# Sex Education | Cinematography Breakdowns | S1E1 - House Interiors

So that is worth paying attention to, because we do have versions of these sets at night and the tone of the wood changes
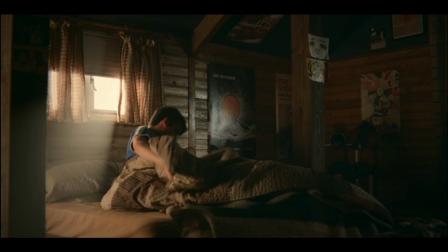(8:18)
because it's being lit from inside and the angle that the light is hitting it is a little bit flatter, so we tend to get this more matte, deeper, richer wood tone, where here it takes on that silvery sheen rather than the woody graininess that it gets later on, which is kind of fun. So from this, use the props that you've got, use the set dressing that you've got, and it's also worth noting at this point, we talked about the production design. This is where we're starting to get a feel of what that production design is giving us. His bed is brown. There aren't white sheets on it, they're kind of brown sheets. Now you do that for two reasons. You don't want things to just appear super bright. Anytime you have a white sheet in a shot, it's going to be the dominant thing. It's bouncing tons of light back. So yeah, you might choose to go with an off-white color to tone it down a bit. But this isn't just the sheet. This is his pillowcase. This is the duvet. This is all of the furnishings in his room. We've got lots of wood. It's very dark. The ceiling is painted greeny kind of, in fact, just call that out there.
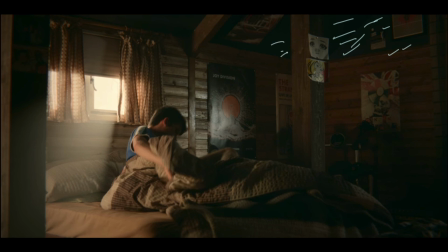(9:21)
All of this up here, it's sort of this greeny blue going on. The posters in his room do have little pops of color, but there's nothing crazy, and it's mostly like black and white, and it's falling off because it's at the back of the room. So we're just getting a sense of how they're dressing everything.
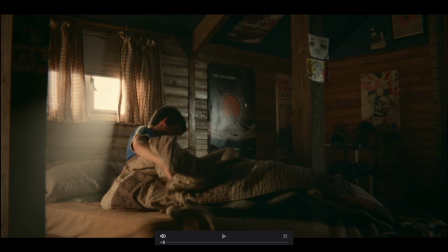(9:39)
And even notice, he's in a top and it's kind of popping against everything because it's blue, so he's going to stand out. But he's not dressed in a really bright colour. Obviously he's in bed, but it's muted. It's not crazy. And we see the other window.
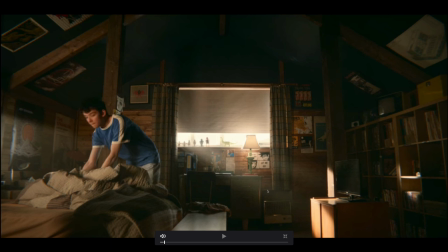(9:54)
Now that window is playing across the room, and we've got all of this super, super hot, super bright light, creating those little pops on various bits of his decor and shelves and all the rest of that. We can see more of the ceiling going on just here, and you can see this post is having a light cast onto it,
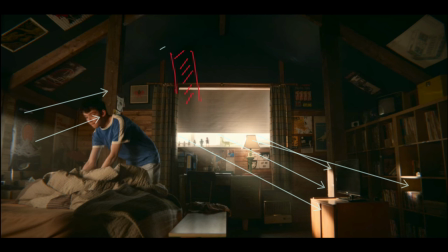(10:19)
as we discussed before, and that's creating this shadowing up here. Even on the blind, actually, interestingly enough, just extend that down, we're getting that. Same as before, we are using the blind here to act as a cut, so that we're not actually getting too much of everything.
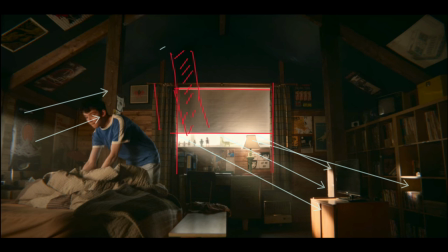(10:37)
So the curtains are flagging just there, the blind is flagging just there, and we get this really neatly defined area of light coming in, which isn't going to overpower everything. So it's a very good way, if you've got your room filled with haze, to create a really nicely defined, crisp shaft of light. If you open it up too much, the light starts flying around all over the place, it bounces off things, and you lose the contrast, because in order to see any shaft of light, you need contrast between dark and light, and it's the light hitting the particles in the air which is going to illuminate it.
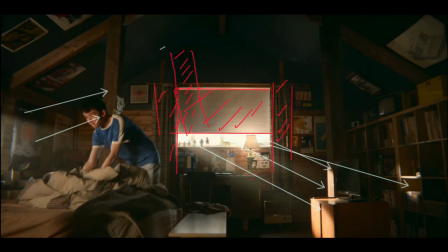(11:12)
Also, and this one's obvious for people who know, but maybe if you don't know, so you really need to be backlighting haze, and that goes for any kind of particle in the air. So if you're trying to light rain and you need the light to really pick out the rain, you got to backlight it. If you need snow to really pop out, you got to backlight it. So anything that you're doing like this, having the light coming in behind or off to the side, but never flat on, because as soon as you're flat on, you're not going to create the contrast between the edges of those particles in the air and the darker background. That's what's really going to lift it out for you.
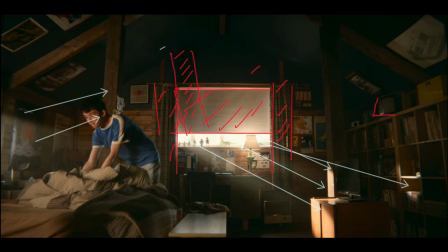(11:46)
Apart from that, we've got more concessions to the fact this is a very stylized set dressing. We've got this old TV up here. We've got this kind of old heater down here. Even his desk is sort of 70s, kind of A-plan style desk going on.
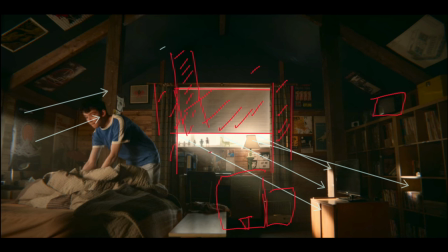(12:03)
It's all feeling very retro. Just going to clear all this off. We've got light catching Otis nicely just down his face. And that is from the same direction as before.
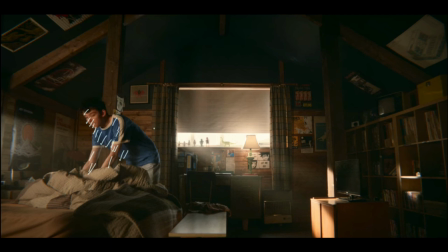(12:15)
Whether they've finessed that light or whether they've in fact just kept it the same, I'm not sure. But it works. He pops against the background, and he's wearing that blue top. Helps him to stand out, because if you look at his skin tone, his skin is going to be roughly the same color as the wood. So if you had him in another thing which was browny or yellowy or orangey, he's just going to meld into this mass of warm tones that are there. So the blue helps to lift him out a bit within that scene.
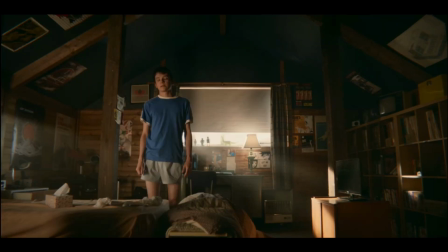(12:48)
Okay, so he's finished his subterfuge just here, laying out all his stuff.
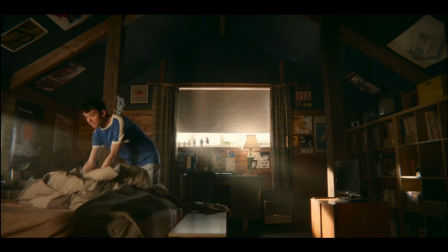(12:54)
And it's interesting, actually, in the right-hand side, I don't know if that's a magazine and if that's the magazine he's grabbed,
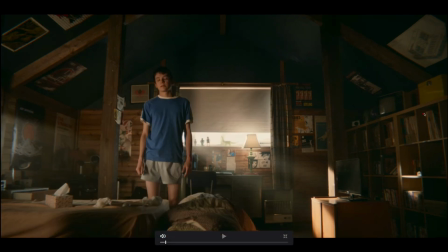(12:59)
but on the right-hand side of frame just here, we've got a little discrepancy if you watch between the two shots.
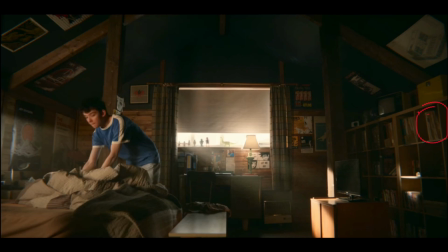(13:07)
See that? Something jumps out, but maybe it's what he's grabbed. I'm not 100% sure on that.
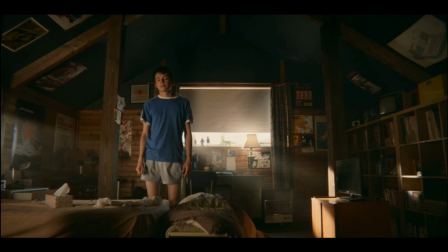(13:14)
Anyway, just found that interesting. Moving downstairs, the decor again. I'm going to be calling out the decorations all the way through this because it just is absolutely everywhere.
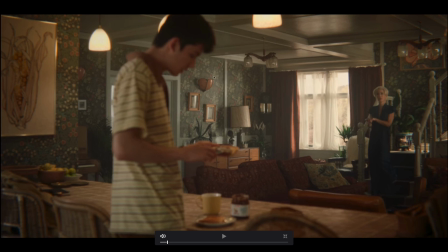(13:25)
So it's a very 70s feel. Everything in here is just screaming 70s. All of these lampshades, or the wallpaper, the picture frames, the furniture just there. That again, that kind of A-plan look on that. This sofa, the kind of brown leather chair just there and just there.
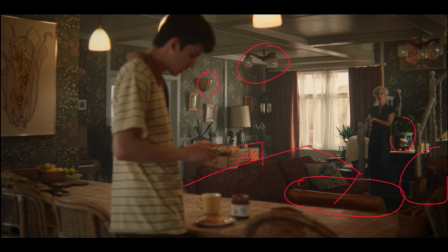(13:45)
Even the pot plant and the pot just here, and painting on the wall, brown curtains again, the fruit bowl, chairs just here, even the kind of worktop is so 70s feeling, yellowy kind of cup.
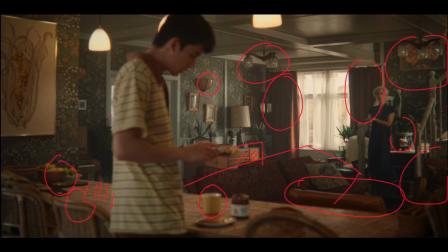(14:02)
It's just all over the place. The entire vibe is sort of 70s, 80s. His shirt, my goodness. If you told me that this was set in the 70s up to this point, I would believe you. It's only when we start to get into the narrative and find that it's actually modern and they're using phones and all the rest of it, that we see that it is a quasi-modern piece. And we're going to talk more about that as we go through, but it's fascinating to look at. Now, lighting-wise, get rid of all of this, we've got a lot coming in,
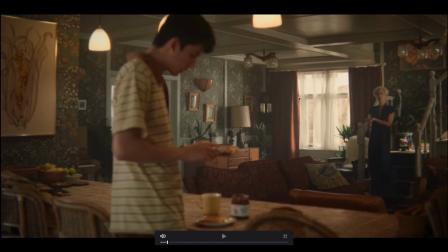(14:29)
but we can see actually out of the window just here, we can catch a little bit of the hillside. And I reckon that probably this is the real location. I don't think that this is a set. I think they've actually used the interiors of that chalet for this. Very bright.
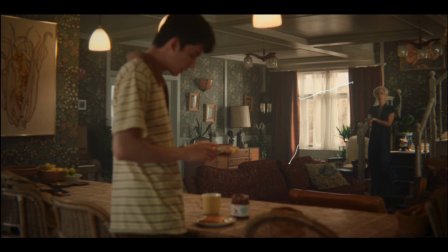(14:47)
We're not picking up any shafts particularly, although there is definitely some hard light coming in, catching on that curtain just there. Now, aside from this, all of the practicals that we've got up here are illuminated. And this is an interesting choice for a day interior, because you kind of have to decide what you're going for. If you're saying that it's dark inside and you need light to be able to see things, that's one thing. If you're saying that actually we just want to have the lights because we like the way they look, that's another thing. Here, I think that they do play during various scenes on certain things. So you might have a light playing on the background, and you can see up here, it is actually lighting that.
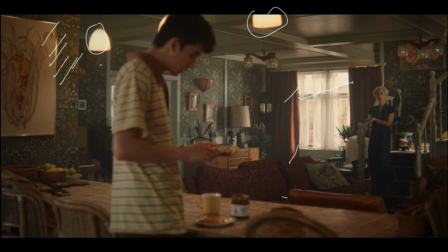(15:30)
I think that is this fixture, and they all do look quite hot. It's not like they're super down compared to what the ambient level is. They do really seem like they're emitting some light, and you can pick up on various pops throughout the scenes we're going to be looking at.
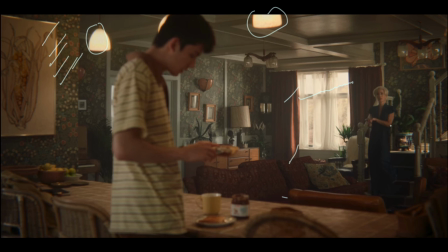(15:45)
We've got another shaft of light coming in from the stairs just here, lighting up down there. I'm not entirely sure where that would come from. I don't know whether we've seen a window on that side or not, but that's fine. And then on the walls, you can see this is just flat out with those shadows being cast from the window just there.
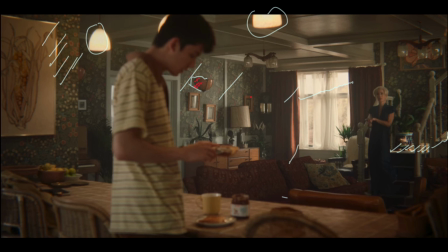(16:02)
Got the shadow on this side. So all of the direction of the light really just here is coming in like that. Otis is kind of down on this side, but again, not super down. And then equally, we've got more light on, goodness, I can't remember,
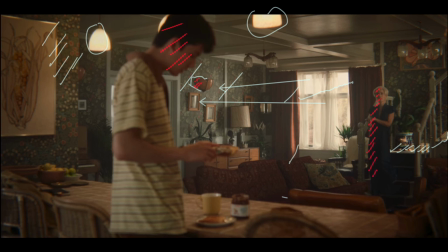(16:19)
Gillian Anderson, whatever Otis's mum's name is, on this side.